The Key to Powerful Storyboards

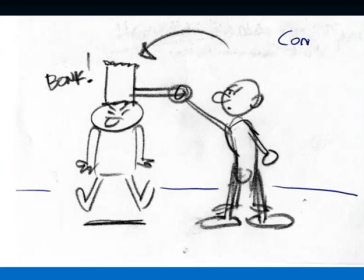There's a saying that basically comedy is frequently staged flat, and action is frequently staged with more depth. So I just wanted to say that you don't want to use this technique all the time.
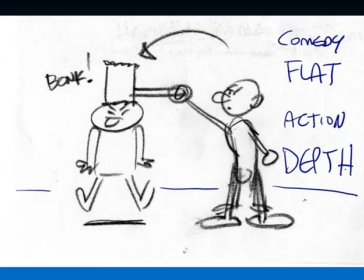That's why it's important, as I was saying at the beginning, to always think about what your scene is about. So in this example, a character is conking another character on the head with a hammer. It's a little cute little scene like you would see in Abbott and Costello or Laurel and Hardy or a Looney Tunes,
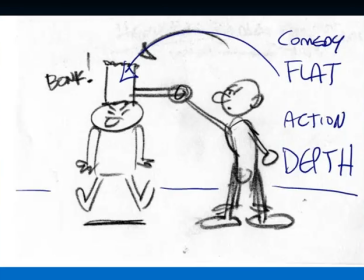something where, hey, you know what, we're not really worried about this guy getting a concussion because it feels like a silly scene. But here's the other side of that. If you wanted to show a more horrific person, like if a person's really getting hit by a hammer,
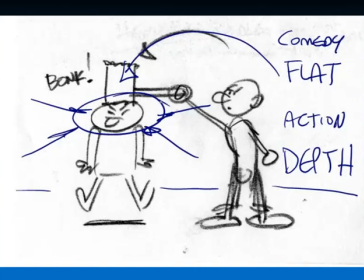like in a horror movie or in a crime movie, then you would shoot it from a more subjective angle.
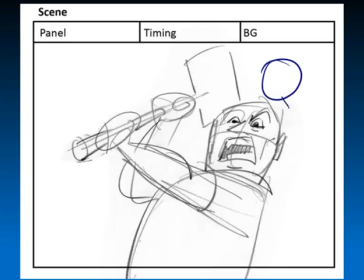So rather than seeing this guy simply hammer toward the side, now we're going to see him. Now we're seeing him actually using that hammer, and it's going to be like swing. It's almost coming right into our face, and so it's pretty dramatic.
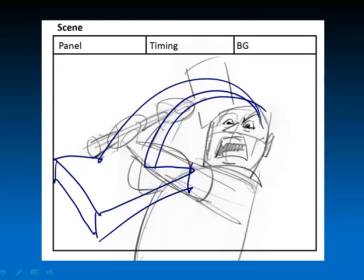We're really going to feel something by watching it from this angle.
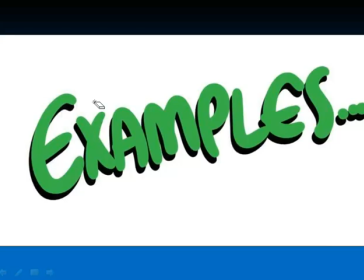All right, so let me show you some examples from some movies that you may or may not have seen.
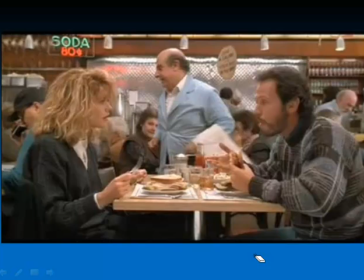This is a typical kind of drama scene. You can see the techniques that I talked about in action. When scenes frequently start, they will start more of it as a distance, characters just having a conversation.
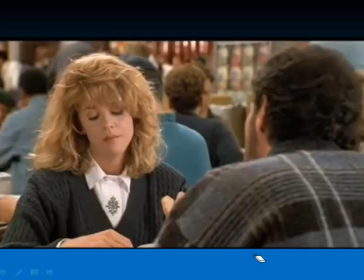But then later on, we start to move in for that over-the-shoulder shot, as we do in this scene from When Harry Met Sally. And then alternately, as the characters are talking, it switches from one to another.
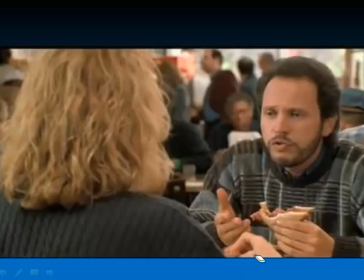So now we're going from one over-the-shoulder shot to another over-the-shoulder shot, and the conversation continues.
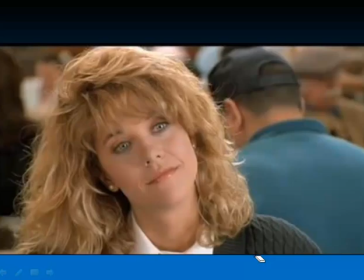And then, in terms of, like I said, in terms of framing, which is one of the techniques, framing will also be effective because now we're closing in our camera frame closer on the emotions of the characters.
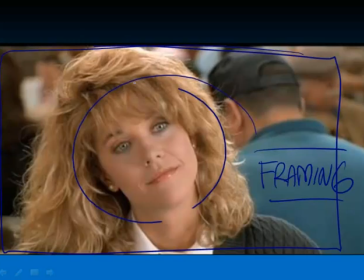So no longer seeing the over the shoulder, we really get to focus on the emotions of the characters.
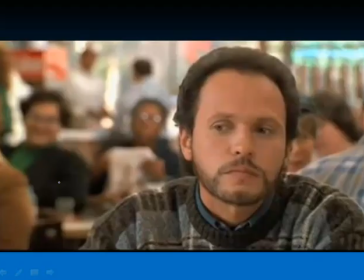And you'll see that that does the same when it corresponds over to their partner in the conversation. And these kind of shots really let us see any intense emotion that's going on in the character's face. It's not,
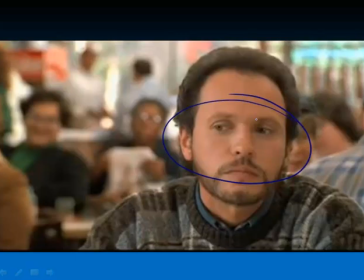this is like way too subtle to use in most cases when you're doing animation, but for live action, it works very well.
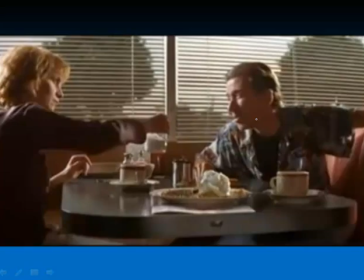Another example, this is from Pulp Fiction. We showed you the robbery scene at the beginning, but here the characters are, we're starting gently as we see these two characters at a diner.
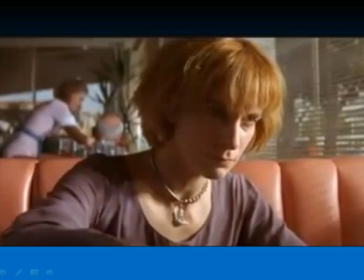It's a pretty flat shot, but as they start talking about a robbery, we move in and we can see, the intensity on the character's eyes.
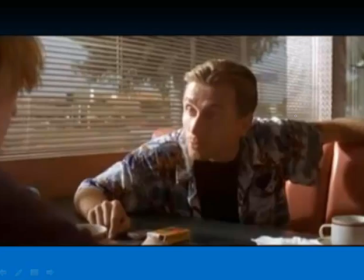And then we cut back over to her partner, and he's, we can see this, we can see his body language. You see that with his shoulder and arm? It's really getting very active. So, body language and acting is a whole area that we won't be having time to get into today,
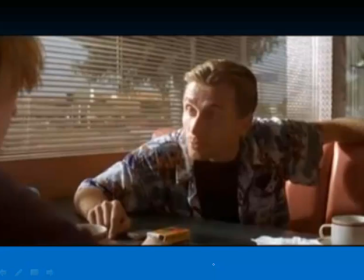but we're just focusing on other camera techniques.
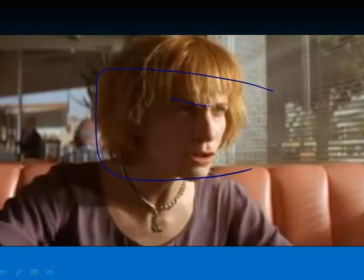As the scene progresses, look, we're even closer, the emotions are even more intense, great expressions, and again, even closer.
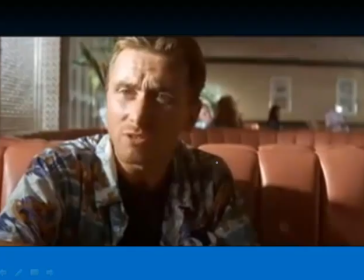So that's framing, and has to do with the subjective angle. Look, we're almost looking directly into his face.
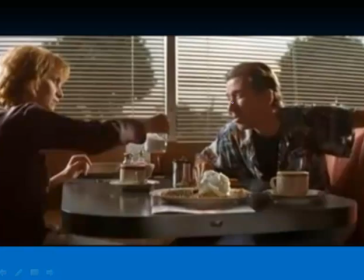Now compare that with how the scene started, where, you know, it's practically a profile. I mean, this is a 3/4 view, but look at the difference between that view and this profile view over here.
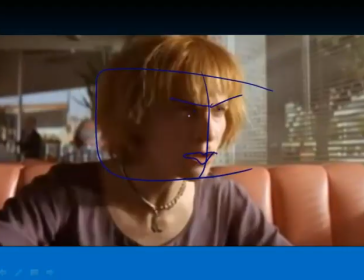And then later on, you know, we're really getting a close look and then an even closer look.
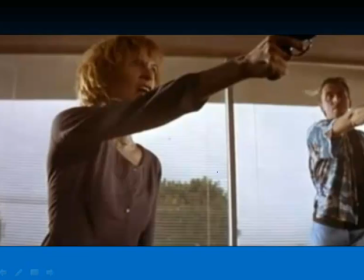So that's the subjective camera. The robbery starts, you know, we start really getting into it.
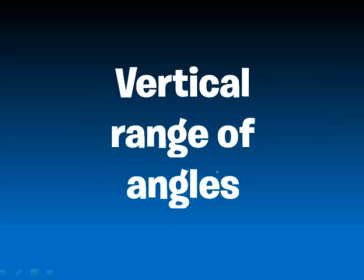Now, that's just the horizontal range of angles, you know, from where are we going to move our camera along the sideways axis. But we could do this with the vertical range of angles too, through up shots and through down shots.
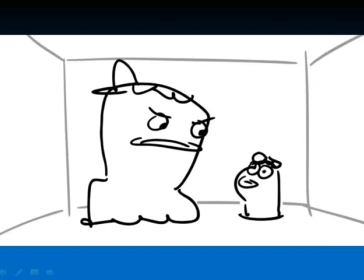So if you have a couple of characters in a room, I drew this illustration so that you can see the ceiling, you can see the walls, you can see the floor, you can see this wall, and you can see the back wall. You can see everything because it's going to help me show you how you can use up shots and down shots for emotional involvement.
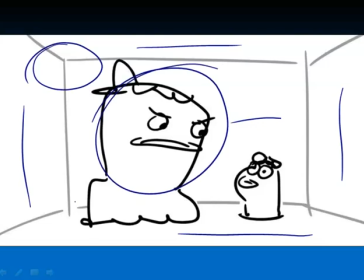So if this big tough character here is looking at this little shrimpy character here, in a downward shot,
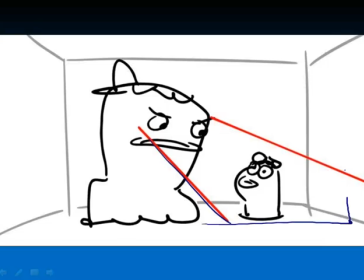we can kind of see what the drawing is going to look like if we look through his field of vision. We're going to see some of this floor, we're going to see a little bit of this wall, we're going to see all of him, and let's take a look and see what it's going to look like.
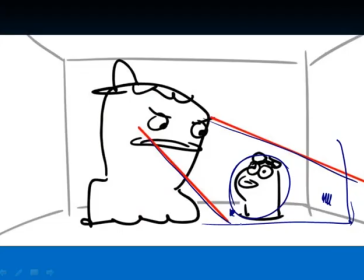Down shots are used when the characters, in this case, are looking downward, and when looking from the point of view of a taller or a stronger character. So we're looking from the point of view of this bully character, but now let's see what it looks like if we were the camera.
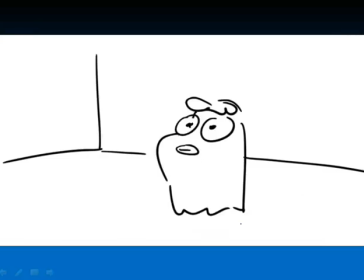Boom. You know, we're seeing exactly what I showed you here.
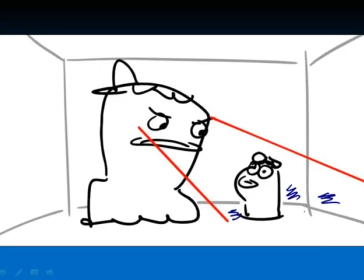We're seeing the floor, we're seeing this wall, we're seeing some of this wall, and we're seeing all of this character in a downshot angle.
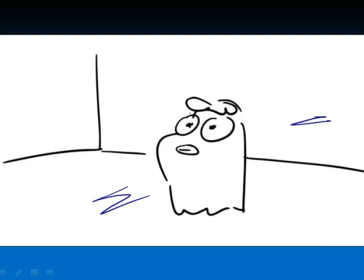So you can see that floor, wall, wall, and here's this character, excuse me. You can see his entire body, and we can see it in sort of a downshot angle.
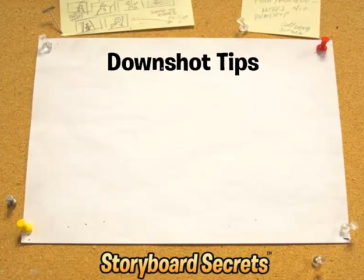So here's some tips that you can use to draw these downshots to make them very, very easily. Usually the horizon line is above the frame. We'll talk about horizon line in a little bit.
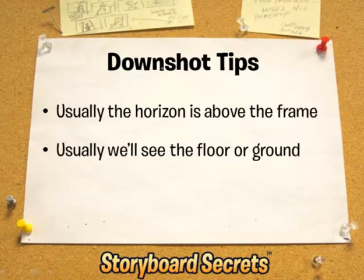Usually in a down shot, we're going to see the floor or the ground like we did in the previous shot. And another tip to help you draw down shots is that you should curve ellipses like stripes downward. So what the heck does that mean? Let me show you.
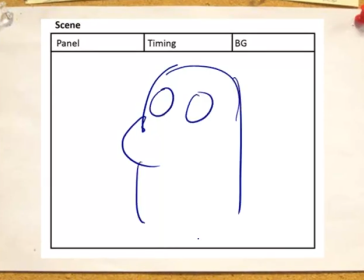Here's that shrimpy character, and here's like the bottom of this character's body. But if we really want to show that it's a down shot, then that could be drawn like with more of a curve.
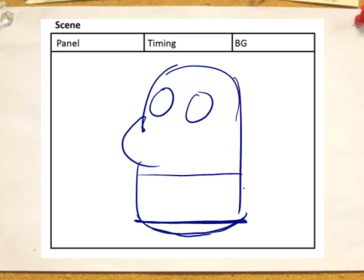And if he had stripes on his shirt, now right now it looks like a flat shot, but I'm going to take my magic eraser here, and now if I drew the same things with a slight curve to them,
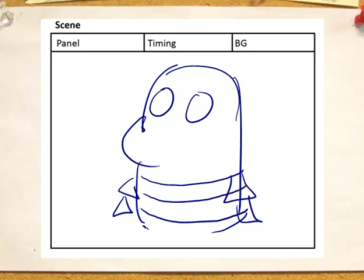it helps us feel like we're looking at him from above. I can also, with this character, make sure that he's looking upward, which often helps to make a character feel like he's being looked at from above.
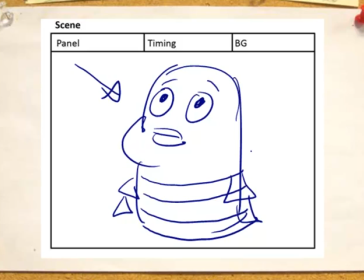And I want to make sure that I've drawn the floor in there and maybe some of the walls. So that's way that you can show it very simply by adding in all of those features. So let me just erase some of those things, and I'll show you if I drew the same thing but without those,
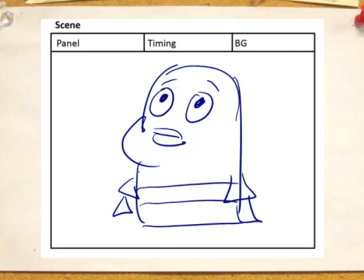if I kind of just gave him flat lines and a flat background, as a lot of people will draw in their storyboards, well, it doesn't really depict that down shot. And take a look what happens when those stripes in a down shot, they kind of curve,
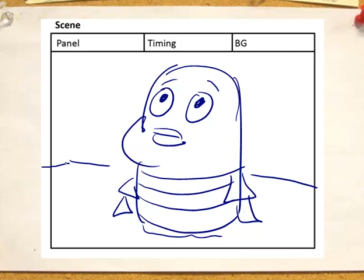and the floor will really be able to look like we're looking down at the floor.
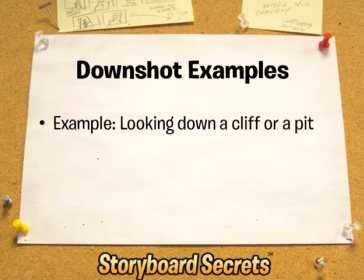So here's some examples that you could do if you were looking down a cliff or down into a pit. You would be a good opportunity for you to use a down shot. Or if you were looking down at Plankton, who's like in SpongeBob is a very tiny character. So here's an example, like in the movie Silence of the Lambs.
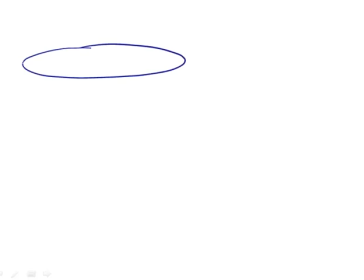Again, there's a pit where a girl is being held captive, and here's the bad guy is looking down into the pit.